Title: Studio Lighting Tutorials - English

Light.
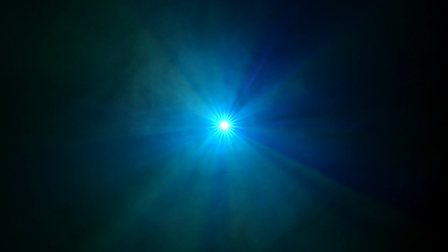[0:07]
Without it, everything is black.
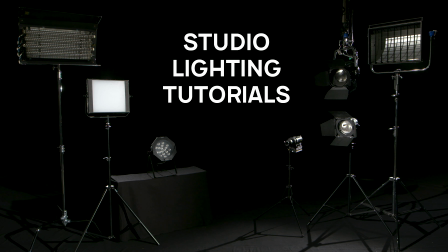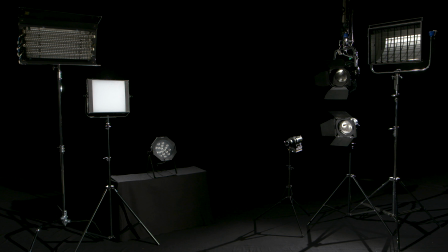[0:26]
Studio lighting is a key component of professional productions. It is helpful to have a clear understanding of the key concepts. Before we fully dive into it, let's take a look at the light sources we find in our studio. Starting with the oldest in the game, tungsten.
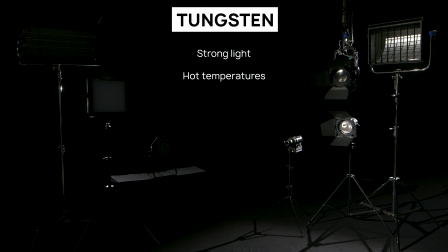[0:44]
It provides strong light, reaches hot working temperatures, and is commonly used in lights with focused beams such as spotlights. Beware of the change in color temperature during dim.
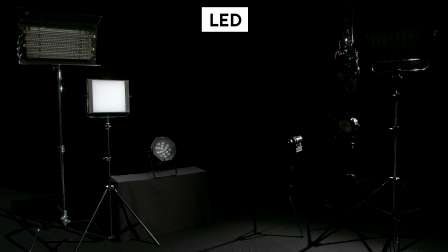[0:58]
LED, the most modern light source, comes in all shapes and can offer variable color temperatures and outputs. On top of that, they are portable and power efficient without getting too hot.
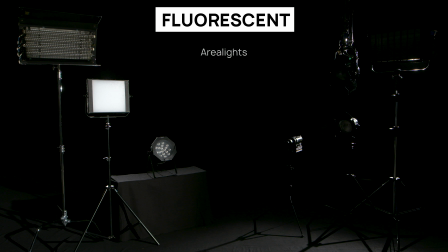[1:10]
Last but not least, fluorescent lights. Mostly used in area lights with tubes and known for providing soft light at daylight color temperature. To describe the emitted light of any light source, we distinguish between three key properties.
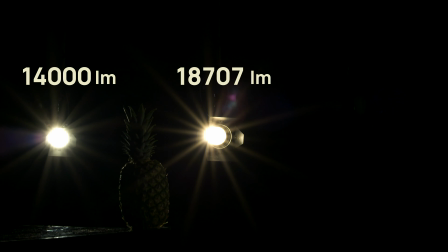[1:27]
Light output of a light source is measured in lumen. The actual light on the scene depends on more things, like for example the kind of light housing which is used.
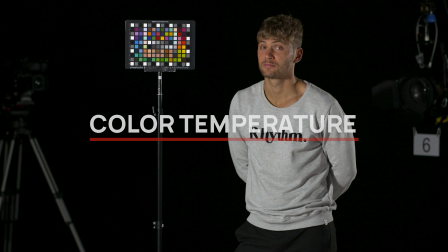[1:38]
Color temperature, measured in Kelvin, describes the color of the light.
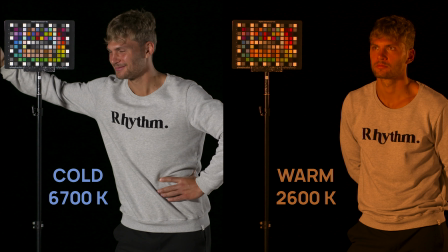[1:44]
Counterintuitively, higher temperatures appear cooler, while lower temperatures appear warmer.
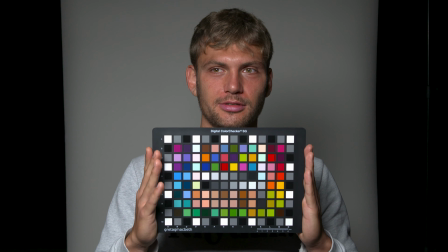[1:50]
Color rendering index describes how artificial light illuminates objects to show their true color, in reference to the sun's light.
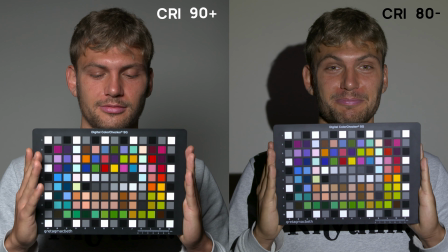[1:59]
Values below 80 imply poor color representation, and the studio standard is at 90 upwards.
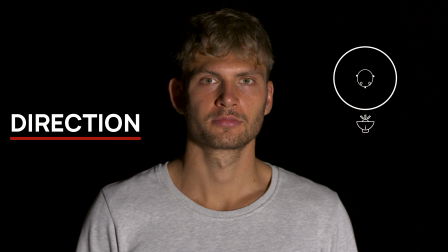[2:06]
Even more important than the light you use is how you use it. Let's start with the direction, using a single light.
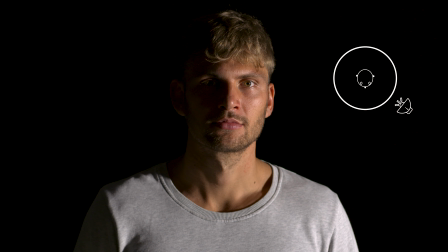[2:13]
Other than frontal light fully illuminating the model, side light allows more shadows and creates a dramatic effect.
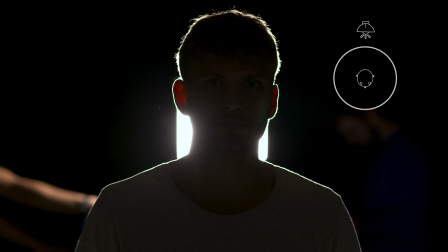[2:22]
Backlight is used for separation of fore and background and to emphasize shapes. Quality of light is important.
Yes.
It's whether the light on the subject is hard or soft, and depends on two things: the size and the distance to the subject.
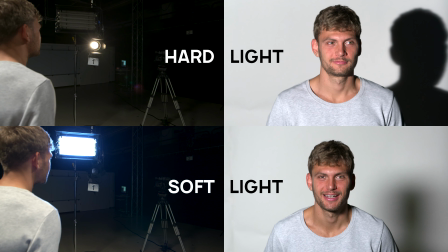[2:41]
A small light casts a very defined shadow, while a bigger light at the same distance is less pointed with gradual shadows.
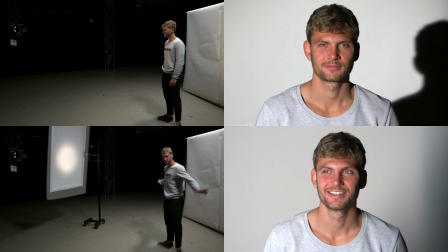[2:49]
If we light a diffuser with a small light, the diffuser becomes the new bigger light source, and we can still achieve soft lighting.
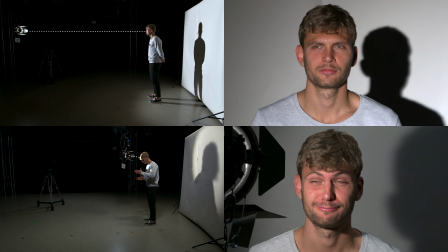[2:57]
Size is relative, so the closer the light, the softer the lighting. Enough theory, time to look at some studio gear and what we can do with it.
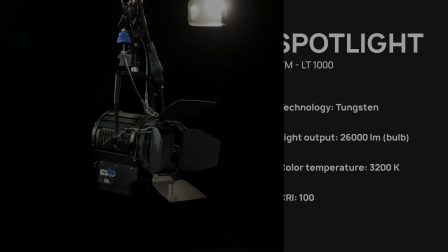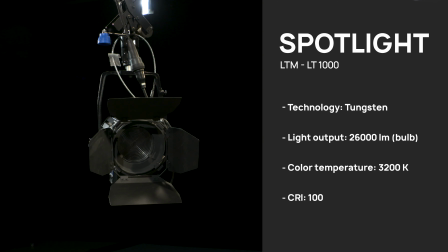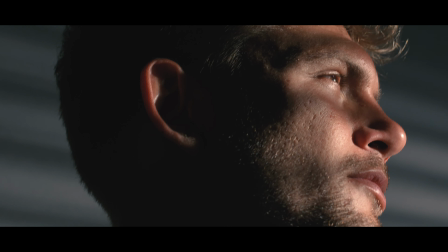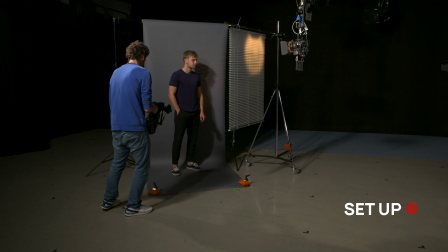[3:23]
This spotlight provides strong and focused light. In this scene we utilize it to imitate the sun's light, as it shines through a window blind.
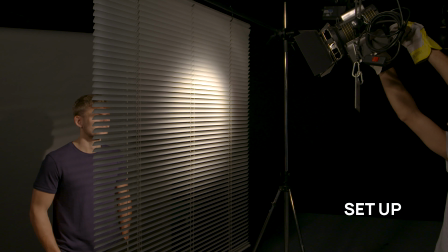[3:32]
Let's break it down.
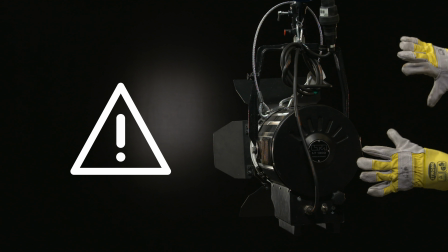[3:36]
Stop. Tungsten lights reach high working temperatures and should not be operated without the use of gloves.
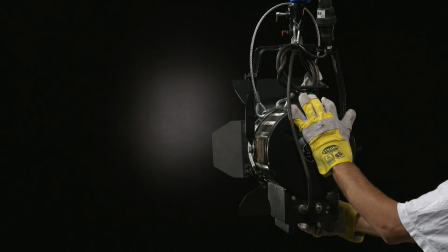[3:44]
To tilt, loosen the wing knob on the right, tilt the light, and fasten once it's in position.
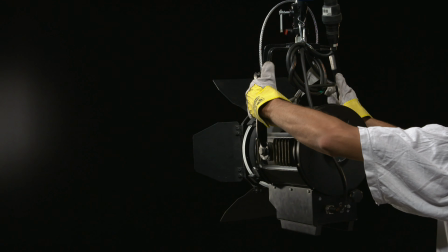[3:54]
To pan, loosen the lever on top of the light. Use both hands to turn it around its axis without damaging the pantograph.
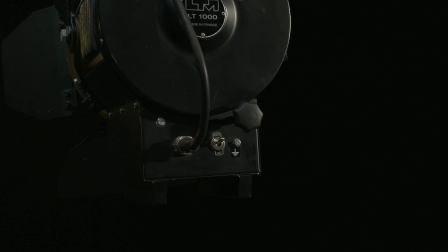[4:01]
Don't forget to fasten it. The light beam angle can be changed using the focus on the back of the light.